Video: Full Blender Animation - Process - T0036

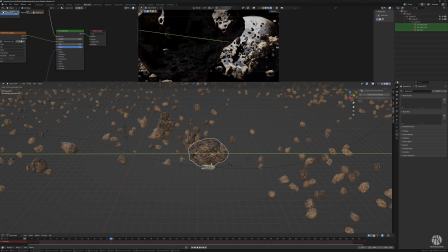So you see what I mean? The big asteroid there that's sunlit from the left is shadow sided on the intersecting with the planet,
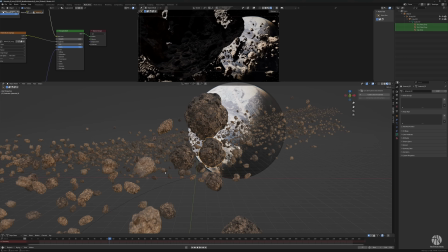and then these stones here gets positioned accordingly.
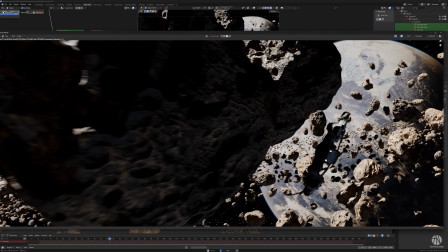That's really the fun, and it's also really the serious part. No, what do you mean?
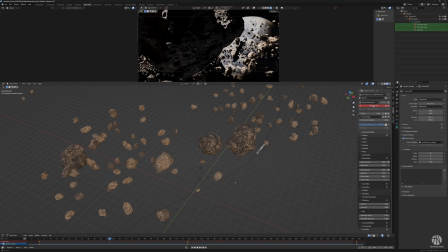What do you mean? What am I saying here? The part of this that's really important is that composition in space and time and allowing yourself to get ideas.
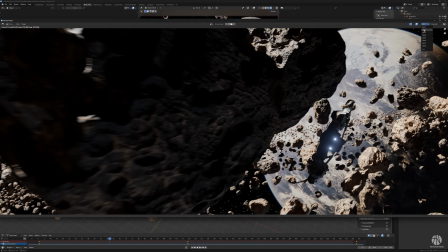This particular shot with the ship in silhouette like this and the asteroids is really strong.
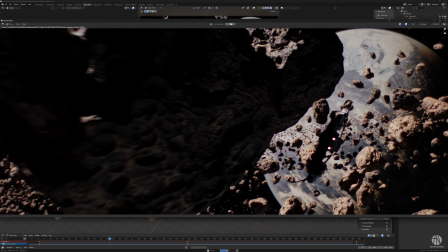It's completely different from what I did in the look dev, but it was an idea I got while toying with this scene here. And you can see these little spotlights here that look kind of cool.
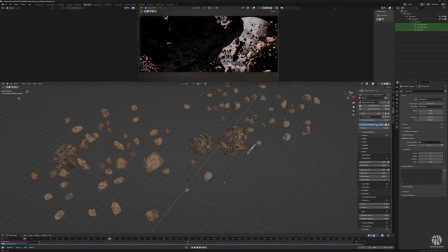You can see the difference that lens sim makes. It makes it all grungy and out of focus and, you know, Soviet lensy. Actually, the Helios is simulated in there, so you can do that if you want to. Very cool.
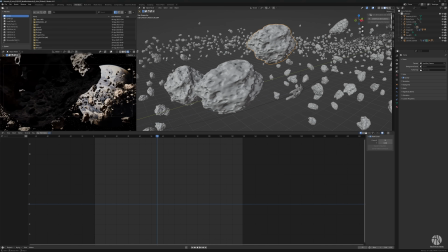And talking about the idea before about the silhouette, I know I want to have more shadow on that ship so that it actually is in shadow as it, you know, enters the disk of the planet,
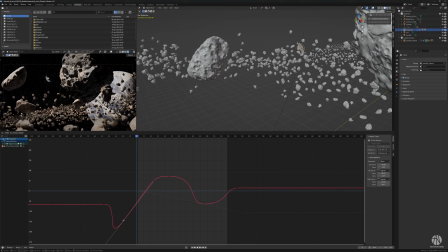comes behind the asteroid, and out again. I think, you know, this composition trick here, this is really where it's all at.
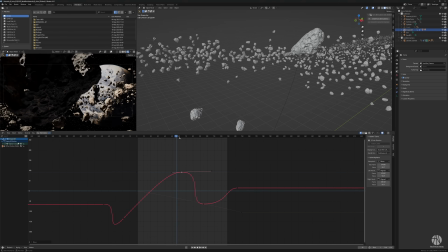And the more time you spend on that, the more exciting your sequence is going to get.
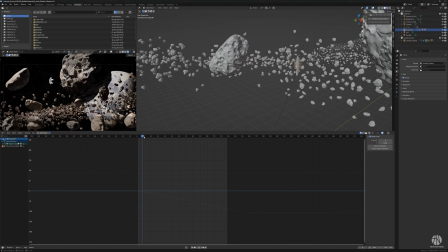Toying with this rotation, alignment, weight of the ship.
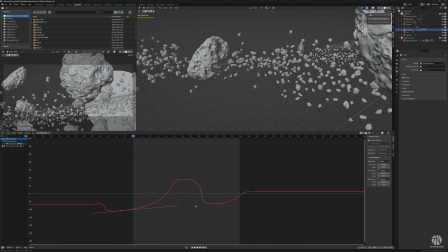Again, considering Star Wars spaceships behave more like airplanes. Well, at least in the old trilogy before some of the TV shows.
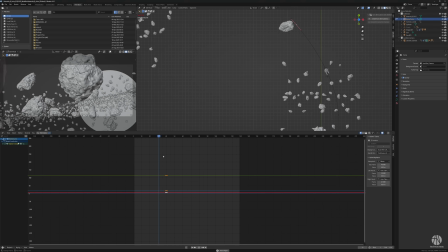Yeah, I'm noodling with this, you know, for too long for the video to be interesting, so it takes a lot of time and takes a lot of effort getting that weight correct.
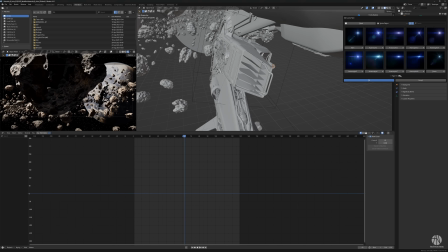So I know I need some flares here, so that's why I'm using my Flares Wizard plugin. Adding a little orb there and adding a flare to that. I like a bright flare, sure, but maybe this is a little bit much. I think also the lens sim
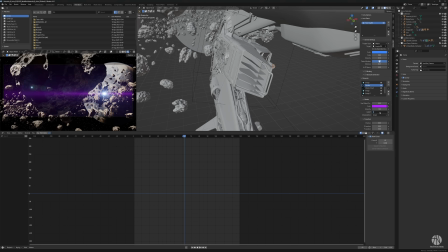scales up the flare effect a little bit because of how it simulates the light passing through lenses. So sometimes in Blender, when you use multiple add-ons, it can get a little complicated.
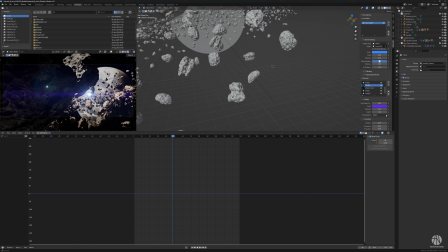Sometimes they don't play nice. You'll see more examples in a little bit.
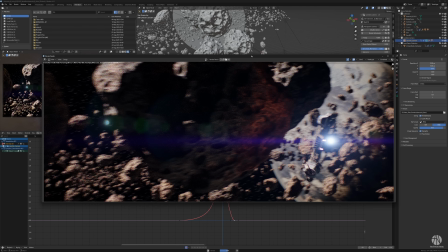For example, here you can see that this spot,
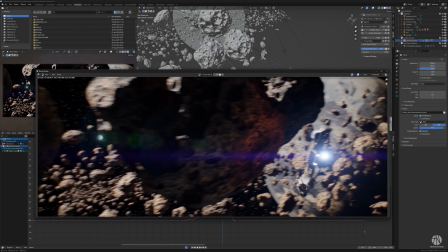the point of the flare and the light itself doesn't match in the render. although it matches in the model.
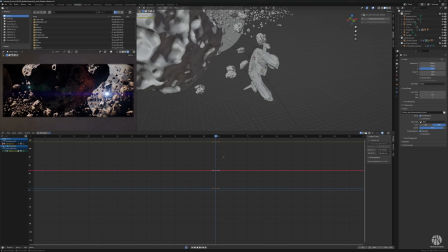So yeah, you know me, let's move the thing manually rather than solve the problem at the source, because I don't know how to do that.
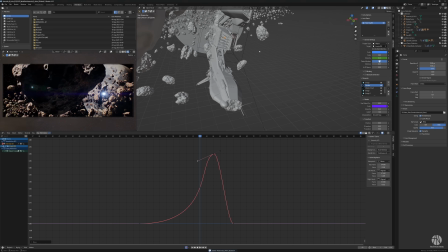Sometimes I've rendered them out separately, separate passes, and adjusted them later in post, which was a thing I didn't feel
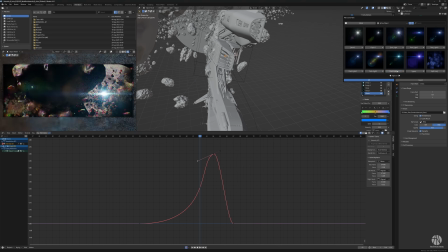would be a good idea for this particular shot, so I'm trying to maneuver them around in space instead.
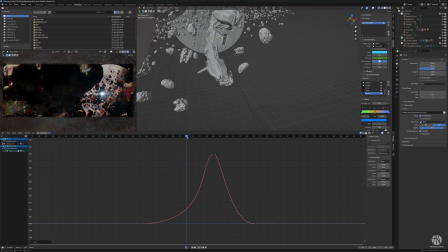And then you have to manually adjust the power. There are, I think, probably automated ways where you can set up systems.
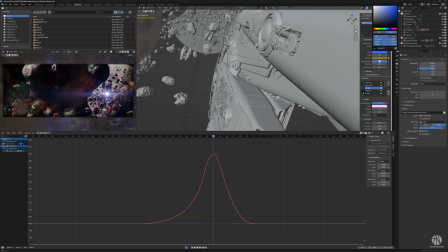It gets a little complicated, so I figured just do a bell curve for the power and intensity of the effect, and model that with the classic Blender tools.
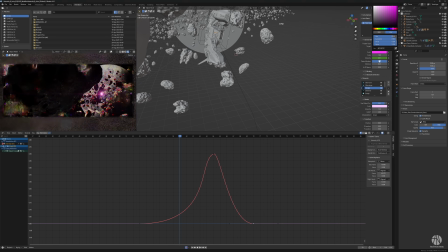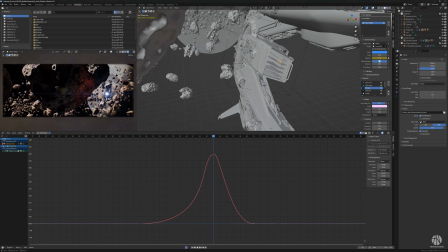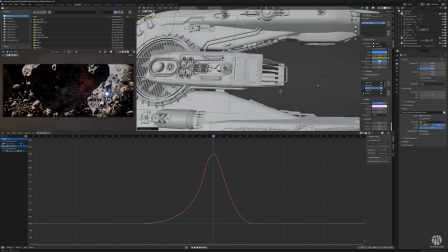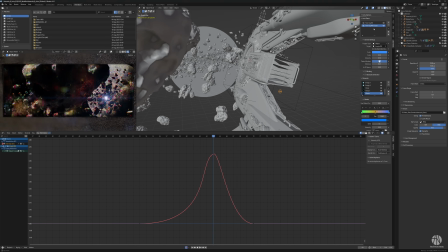And here I'm struggling a bit with the setup, the logic. Can I copy it? I cloned it?
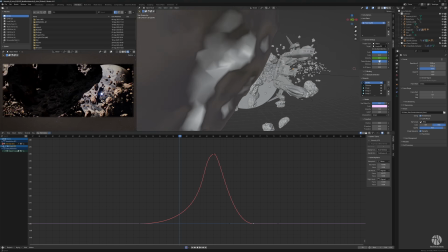But you know, sometimes when you're a little quick on your fingers, you mess things up.
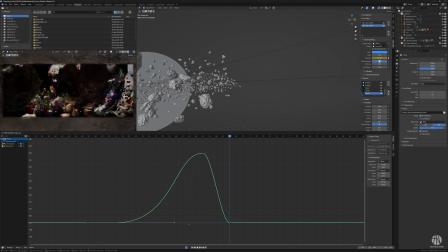So finally get it sorted. 2 flare emitters positioned and hand animated to be different.
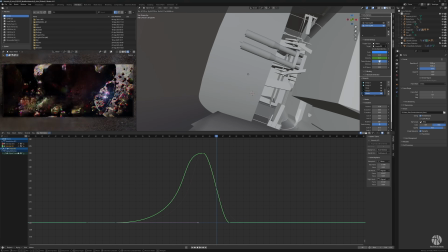You can see the closer they are to the camera, they need to be readjusted. So I need to not only animate the intensity but also the goddamn position.
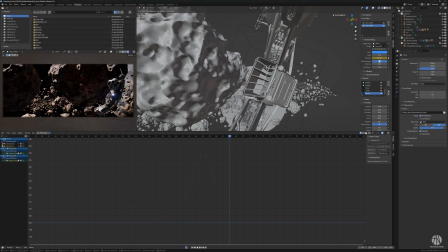But you know, what don't you do for the passion of the arts?